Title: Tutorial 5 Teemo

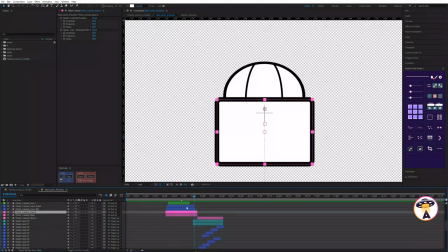248s
If we don't need it, we can just duplicate the layer, disable stroke, and make this a mask that we can use with the track matte parameter.
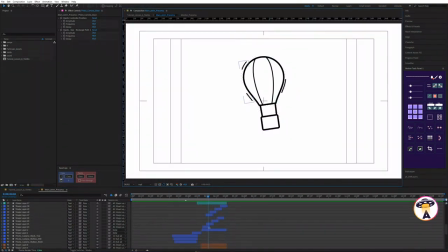258s
We've anchored the entire balloon to the first layer, which is the control layer.
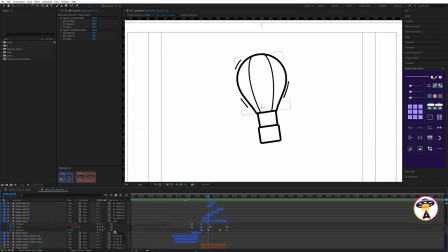263s
Using the parent and link parameter, we used the standard position, scale, and rotation parameters. Don't forget, to keep smooth movements, we need to use Graph Editor all the time. Without it, the animation will be very clumsy and linear.
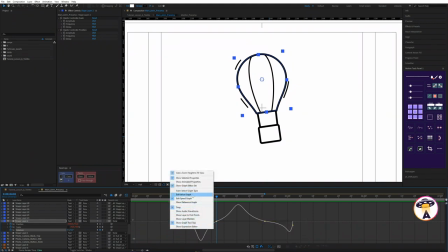279s
If you don't see that graph, we can switch to it here and turn on the ones we want.
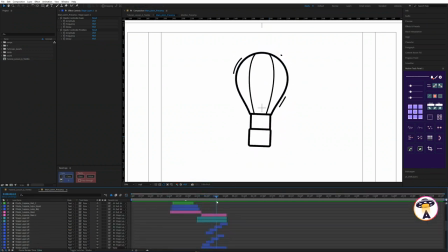285s
Also, to show the movement of this balloon, we've added these lines that go from the bottom to the top.
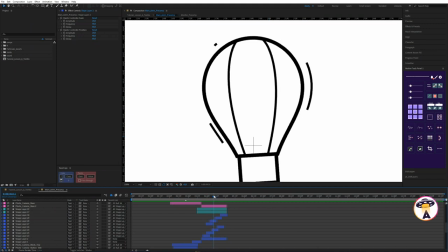290s
They're animated with the trim path parameter. These lines are just enough to show the movement of this balloon.
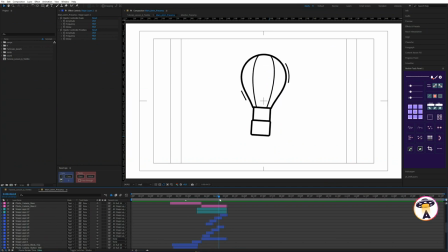297s
That it's moving somewhere. And that movement will be more than readable. We use the minimum of means and get the maximum of expression. That's the golden rule of motion design. To transition to the next scene, we have a simple story. Our ropes come off and this rectangle rushes to the bottom.
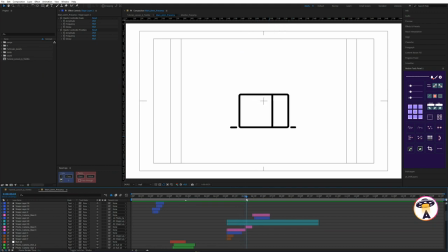315s
It falls to the ground and it's a pseudo 3D. In order to do this pseudo 3D effect, we didn't translate anything into 3D or model anything.
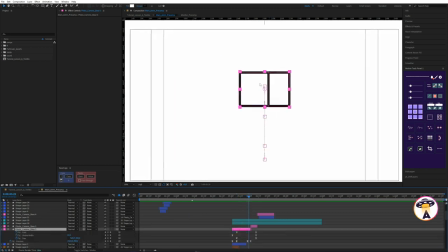325s
It's all done by adding just one line. We can draw any shape we want, add any thickness we want,
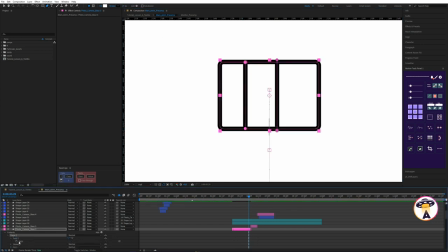334s
and animate its path parameter as we want.
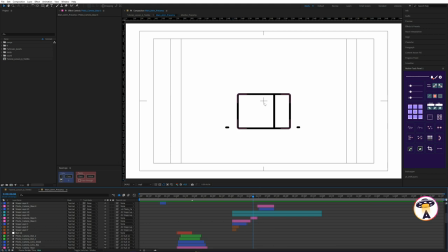339s
This technique of simple 3D boxes is used to animate houses, square shapes, and so on. We can use this method in different cases. Before this box opens, we have a preparation for the action. As you can see, it shrinks before it opens.
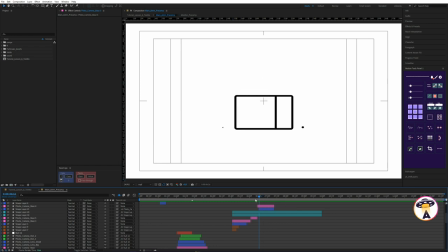355s
This is to prepare the viewer for the action because we don't have any external force that's acting on this box. The box lid itself is made with shapes and animated with the path parameter.
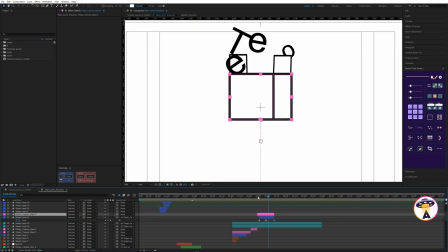366s
We've also bound it to the main shape. And that's enough to competently manipulate all the layers. Here we also repeat everything in a 3D effect, although there's no 3D here.
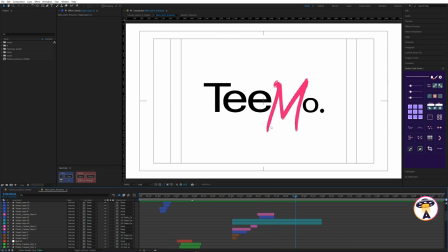377s
When we have the letters fly out and land, we have the last letter M drawn. We did this with the stroke effect.
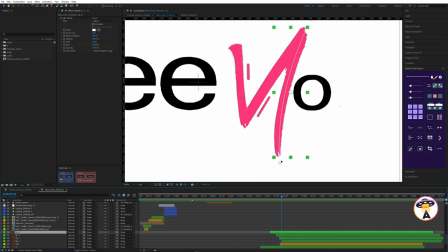384s
You can draw a mask on any object like this. Use the stroke effect and use these parameters here. We're animating through the end parameter.
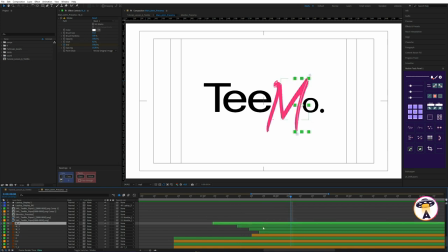398s
In order to make it convenient to animate such shapes, we divided the letter M into 4 parts in Adobe Illustrator program. We prepared these shapes in advance so that it would be convenient for us to animate it. All the other letters that fly out and land are animated using the default parameters: position, scale, and rotation.
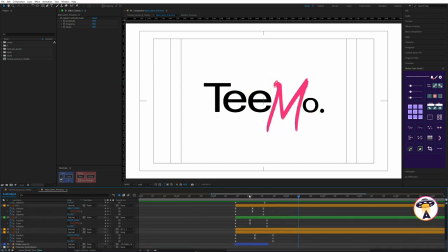418s
On each of these letters also uses overshooting. We do it using expression and scale parameters. The overshooting itself we can apply using the Free Motion Tools panel script.
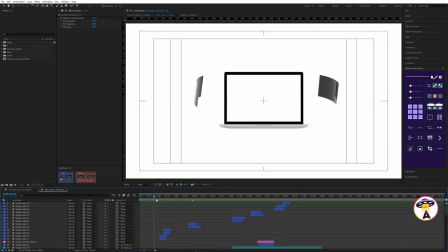429s
Using this button here. Once everything is animated, we can add additional elements. These are the lines that are animated using the trim path parameter. We animate the start and end parameters from 0 to 100, do a little offset on the keys.
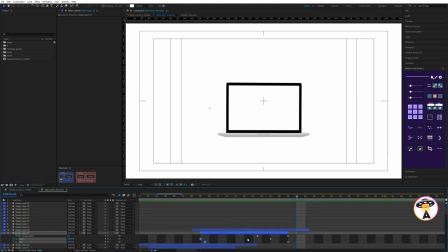444s
And we modify the graph editor. Here we can also animate the stroke width parameters to make the lines disappear more smoothly. If you don't use stroke width, the animation will look something like this.
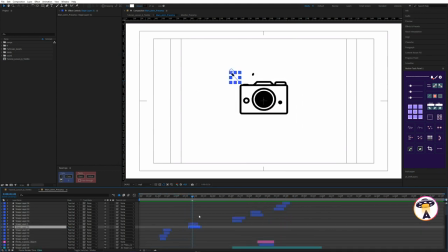460s
We've added lines like this here when the button is pressed. Added lines like this when we have the balloon popping off. And during the landing of this box. You can also add lines like this to support the shape of objects.
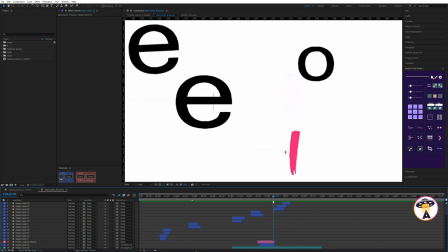475s
And to shift all the attention to this particular object. It makes the animation more interesting and it keeps the motion and the shape.
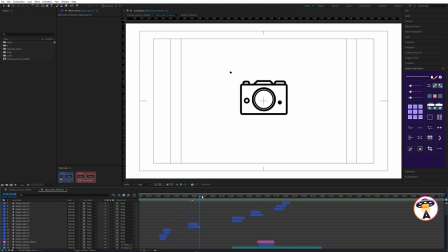484s
Generally, during each animation we should repeat the physical properties of the object, but we can and even sometimes we should hyperbolize some actions.